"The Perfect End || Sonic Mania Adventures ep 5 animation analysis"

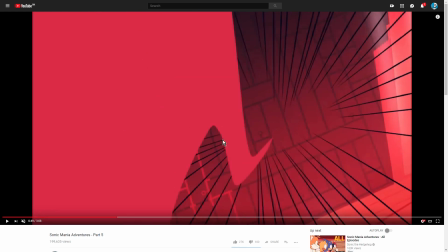16:04 And as that vanishes, that red trail is left behind on screen, telling us visually that something moved from here in this direction here.
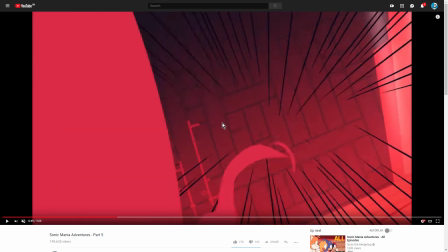16:15 And all the speed lines tell us that it moved really, really quickly. And you can see as it whips around here, almost like smoke that's been disturbed.
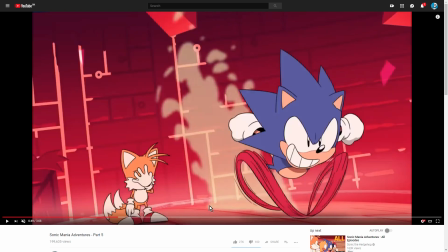16:21 It's almost like he's leaving kind of a sonic boom behind him as he moves, which is really nice and really well done.
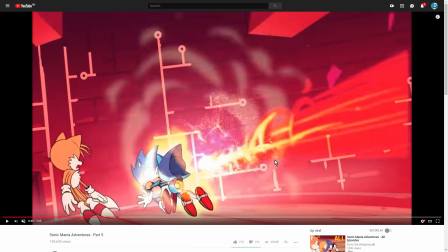16:29 And then there's the collision. Oh, they actually animated a lot more frames of that than I thought. But the thing that delivers the power of this collision is this. It's the fire trail from Super Metal Sonic's engines.
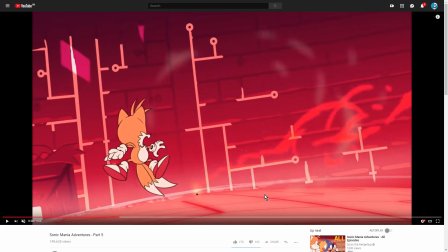16:44 And the little smoke thing here that's falling around. That's really the thing that delivers the power, because you can see as that starts to fizzle out and goes away,
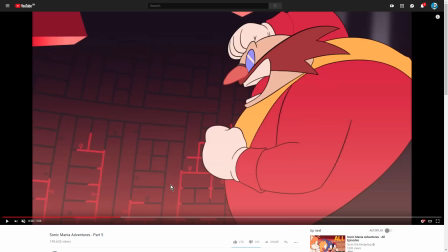I love the animation smears. Like, again, what we need here is for Eggman to kind of do a fist pump.
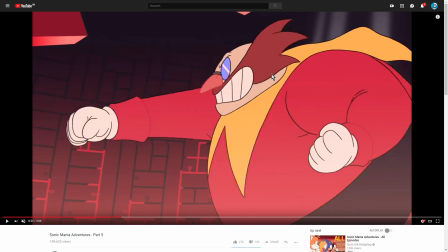17:02 Like, he pumps his fist in the air like, ha, yeah, get him. And you can see all of this is done with anticipation and follow-through.
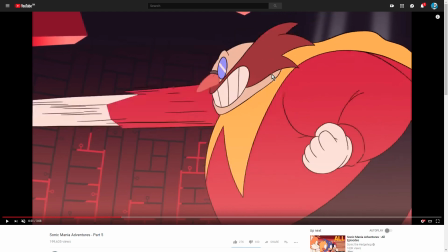17:11 He's anticipating right now, and then does the action,
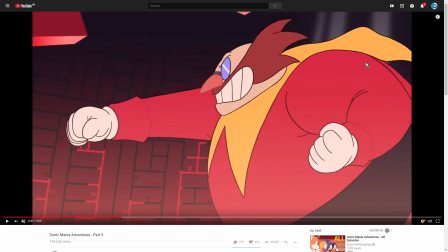17:15 and here we are in the final position. But look at all the follow-through that happens with his mustache and little cape as he settles back down.
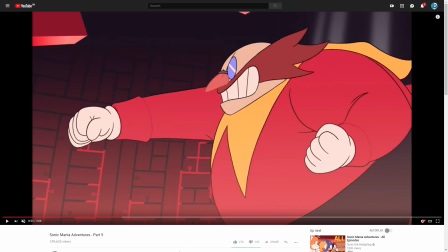17:22 It really delivers the idea, because Eggman is big and fat and round, and he's got a lot of weight to throw around. So having that little jiggle going on there, that really kind of delivers on the sense of his physicality as well.
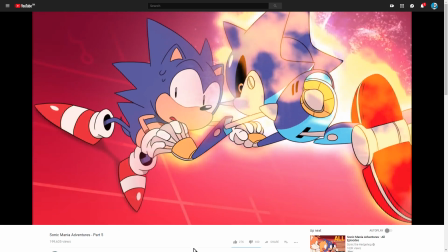17:33 I also love in the animated short itself, for Metal Sonic, when he is Super Sonic,
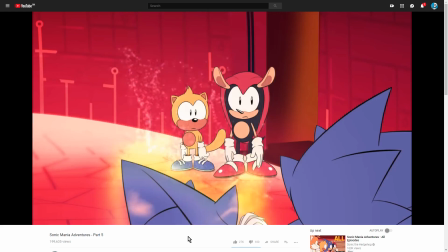17:38 they used the actual Super Saiyan aura power sound from Dragon Ball.
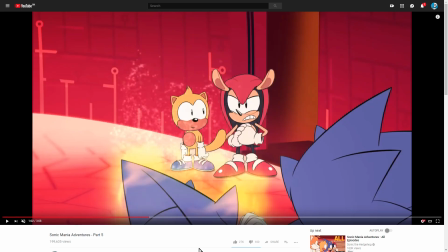17:44 It's literally the same sound. Here we see, once again, something that they do a lot in these shorts. Rather than actually animating Mighty punching Metal Sonic, what we do is we get a flash frame, which is really nicely done.
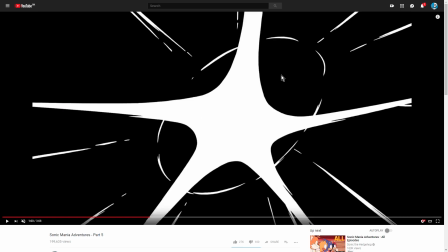17:58 This is just really cool. And you can see flash frames, you don't really have to be super exact with it.
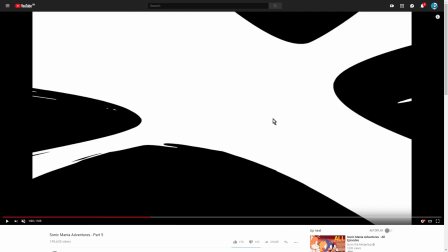18:03 You can see it's just scribbles and stuff. But that works really well.
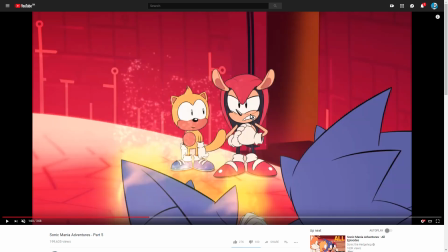18:07 And then we go from, Mighty just standing there looking, to having already punched Metal Sonic.
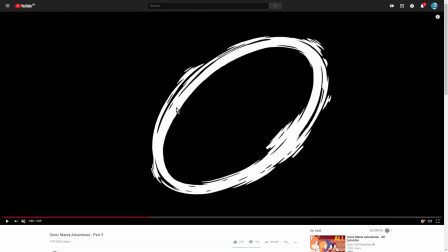18:13 The actual punch happens here, off screen.
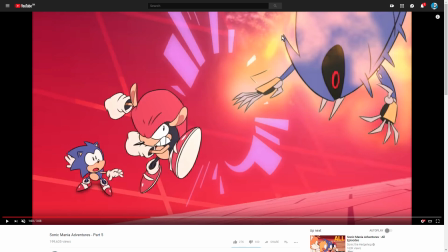18:16 And that's kind of a cost-saving measure, because it saves you, because the camera has moved in a completely different direction, the scene is completely different, Mighty has moved a lot of stuff has happened, but because we cover it all up with the flash frame, as though it was a really powerful action that happened too fast to really see, and this is an anime technique that's been common use for a long
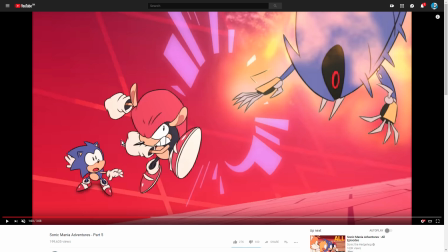18:33 time, you can get away with making these really sudden, jarring cuts from one completely different scene to another without having to explain or justify how you got your camera, your viewpoint over there. And that's just, it's a cost-cutting measure, because these are animated shorts. They're really, I love that smear.
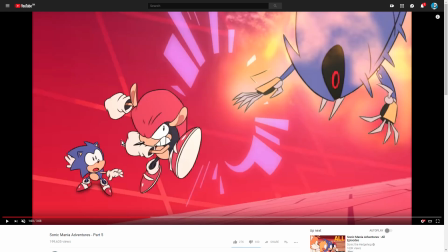18:51 They are animated shorts. They don't have all the budget in the world. They most certainly don't have all the time in the world to make these things. And so, sensibly, when they need to do action scenes, they tend to cut the corners a little bit.
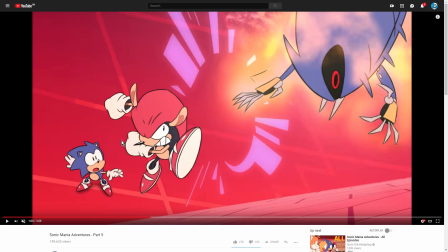19:06 They tend to cut some corners, where it's the thing where, okay, we'd rather spend a lot of time and effort and money animating these actions, or we could kind of cut to the chase and show the effect of the actions instead. And that's a directorial choice that I feel like is a good choice for these animated shorts, because they don't,
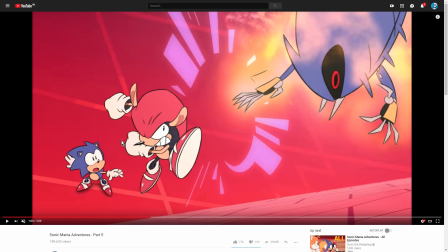19:24 let's be real, they don't have the budget to animate super complicated kung fu anime fight scenes. It's not really in the cards, so they do what they can with what they have.
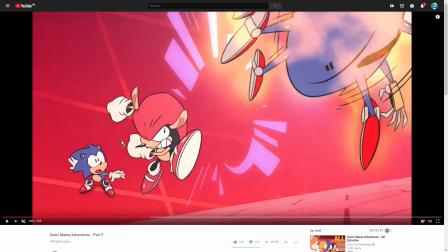19:33 And I think by focusing on the effects of the action, that also does a lot to deliver the character I just love, look at this animation smear.
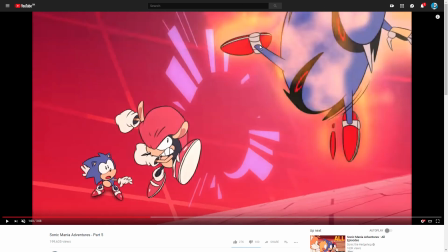19:42 It's just
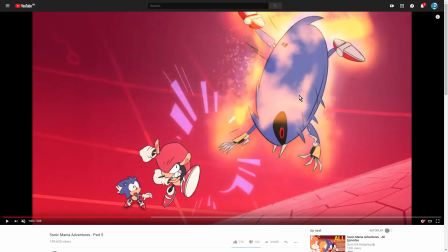19:47 I love it. It's just, and also notice again that in order for the character to be identifiable as Metal Sonic, this is the trouble, right?
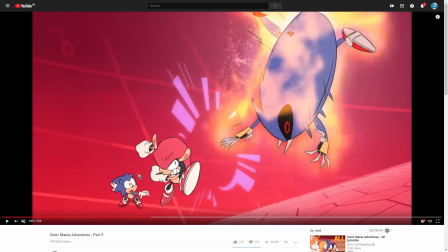19:55 That Metal Sonic and Sonic pretty much share the same color scheme. Like most of their colors are exactly the same.
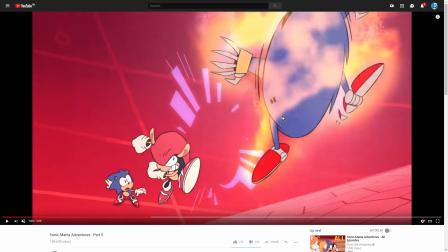20:01 So how do we identify one as Metal Sonic and the other as Sonic? Well, in the smear, his eyes stay on the model at all times.
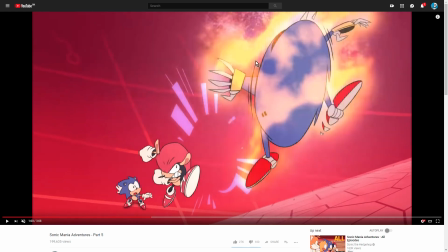20:12 His eyes are almost always there, and they are the identifying feature that tells you as the audience, even when he's moving,
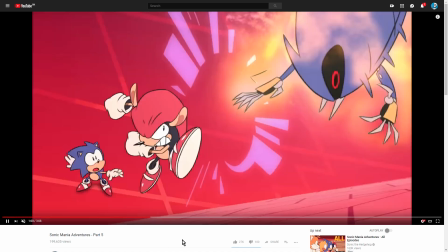20:18 like rotating really fast, as we're about to see, we can still identify that it's him because the eyes are there.
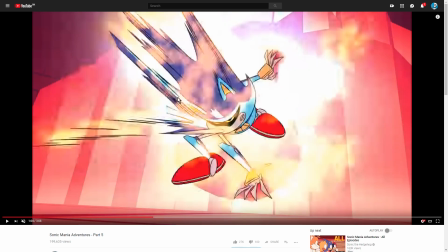20:25 And again, this is pure Dragon Ball. Like, this is just pure Dragon Ball. This is the kind of thing you'd see on that anime. But again, you can see the very limited follow-through. Like, he's just been punched into a wall, but he just kind of lands and straightens himself out.
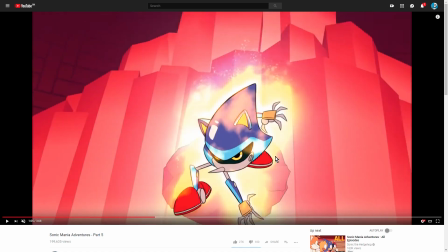20:39 There's really no follow-through. And that, first of all, communicates his power, that he's got hit, yes, but it didn't really hurt him.
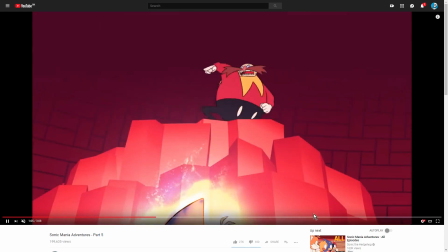20:45 But it also, again, playing up the robot nature of the guy.
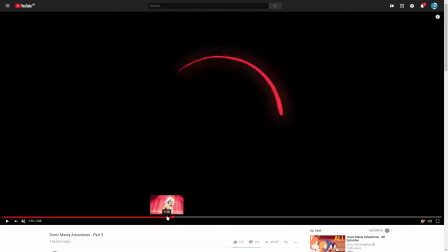20:52 Oh, that was not what I wanted to do. And so we have it here again. We get these couple of frames, like the characters rushing towards each other.
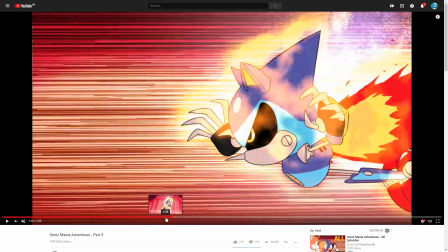21:01 And again, notice the contrast.
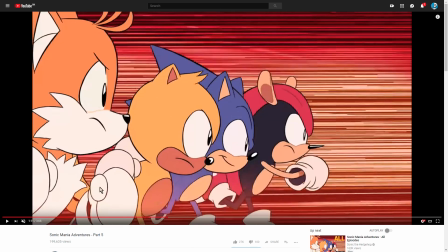21:03 Because everybody here is just bobbing up and down and moving and kind of breathing, as it were.
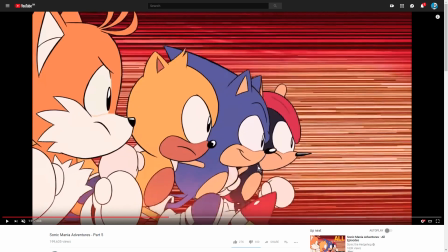21:11 Like, just moving their bodies, they're jiggling around, they're doing things that organic things do. And Metal Sonic, by contrast, doesn't do anything.
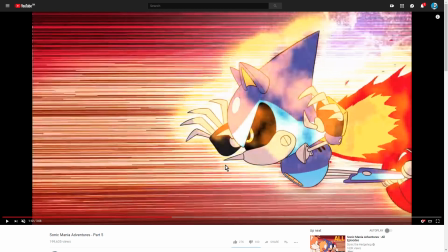21:19 Like, his engine is roaring, but nothing else about him moves at all. It doesn't rattle, he doesn't jiggle, he doesn't shake, nothing.
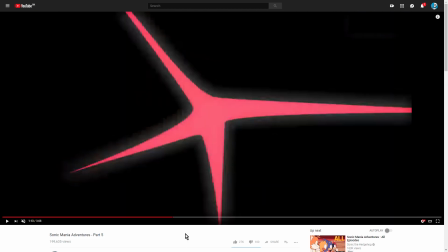21:26 He just completely metallic and unbending. It's just so good. But here again, much like with the punch from Mighty,
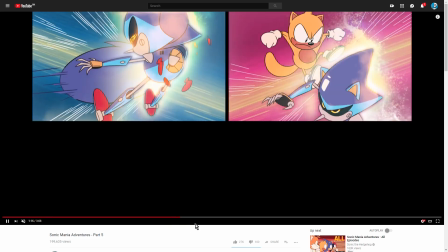21:34 rather than actually animate the fight, as it were,
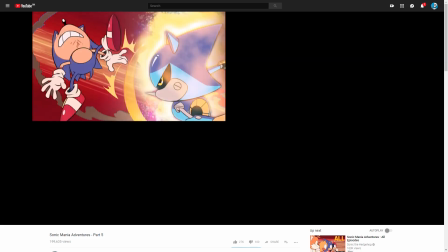21:37 they give us 4 shots of the characters punching Metal Sonic and then 4 shots of Metal Sonic punching them right back,
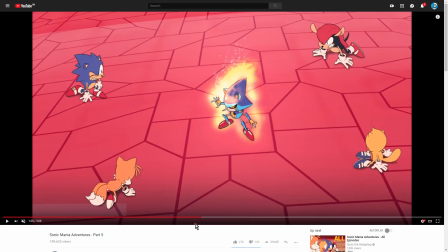21:43 but even harder. And it's... I was a little disappointed when I first saw it, because I kind of, at the final episode, I kind of wanted them to have saved a lot of their budget, saved a lot of their production time to really do some cool fight scenes finally at the end. But on the other hand, that would more be the modern Sonic thing.
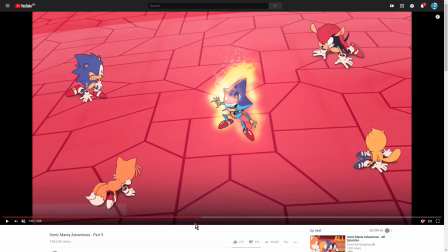22:00 Like, that's kind of more the thing that modern Sonic is interested in. Modern Sonic is much more in the shonen anime kind of area of the spectrum.
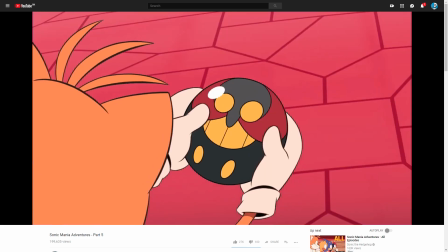22:08 That's much more what that is about. Whereas old school Sonic, not so much. Old school Sonic is not so much about beating the bad guys.
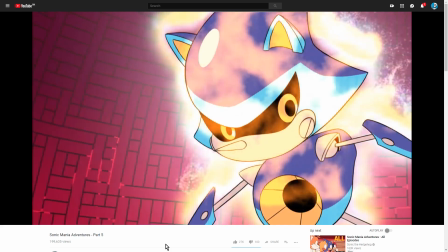22:15 It's a little bit more about outsmarting them and outsmarting their traps and outsmarting their advantages, which is exactly what Tails does.
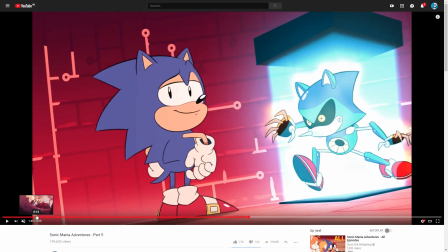22:24 And again, this... Good lord, stop doing that. This is setup and payoff, by the way. This is exactly the same trap that Metal Sonic catches Sonic and Tails with at the start.
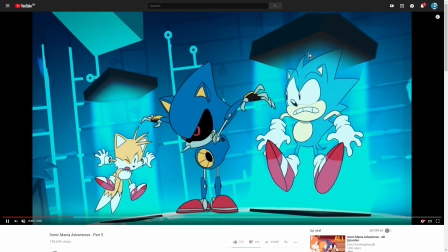22:33 And we already know that when that thing collapses, boom, the emeralds pop out.
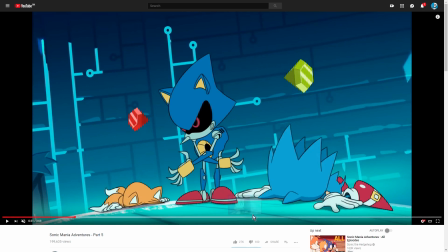22:38 Like, this is just, from a script writing perspective, this is just really good, because now that Metal Sonic has been caught in the trap, once it collapses...
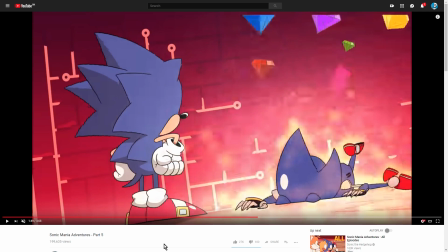22:49 boom, the emeralds get taken away from him. And we know that because we already know that that's what the trap does. And the effect of this is that it saves us from a Deus Ex Machina. Because the thing that's the problem is that once Metal Sonic has all the Chaos Emeralds, how the hell are you supposed to stop him, right?
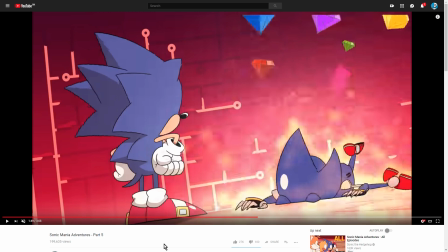23:07 He has all the Chaos Emeralds. He can be Super Metal Sonic. He's unbeatable, as we need to see. 4 people can't take him down. So how the hell do we beat him? Well, we outsmart him. We use the rules of the game against him. We already know there's a trap that can extract Chaos Emeralds from people. We use that trap against him.
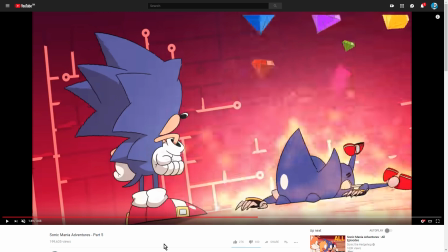23:25 However, think about if Sonic and Tails hadn't been immobilized by that trap, if that trap hadn't been set up, then the conclusion of this scene would be that Tails pulls out a magical technical device and just hacks the world,
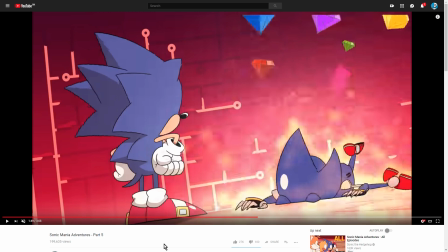23:38 and suddenly they get the emeralds out of him because of some reason. Like, it would be kind of pulled out of the ass.
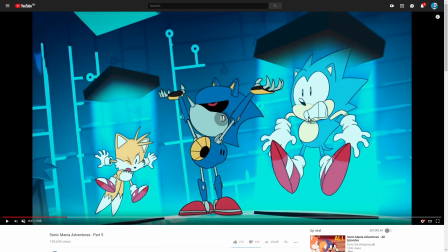23:45 But because there's the setup where we get to see what is the trap, okay, it immobilizes people completely, and what does it actually do?
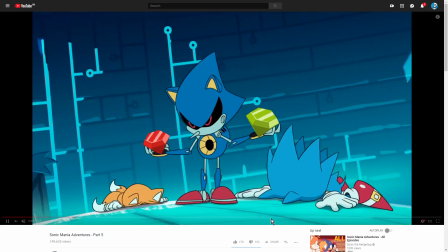23:52 Okay, it steals Chaos Emeralds. Good to know.
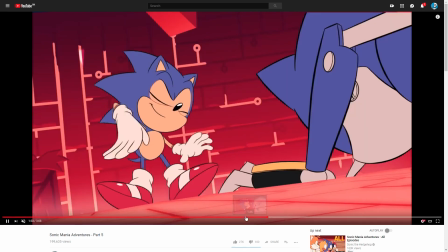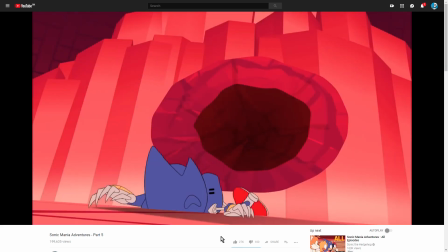24:01 And boom, Metal Sonic is defeated.
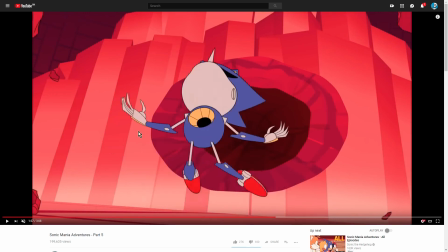24:06 Good little detail.
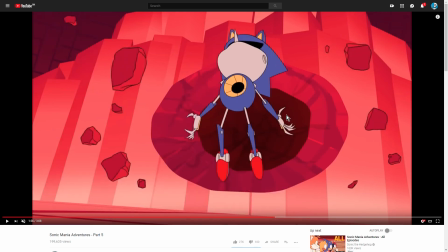24:11 And I think this is the first moment, now that he's kind of been defeated, he's been knocked out temporarily. Bang.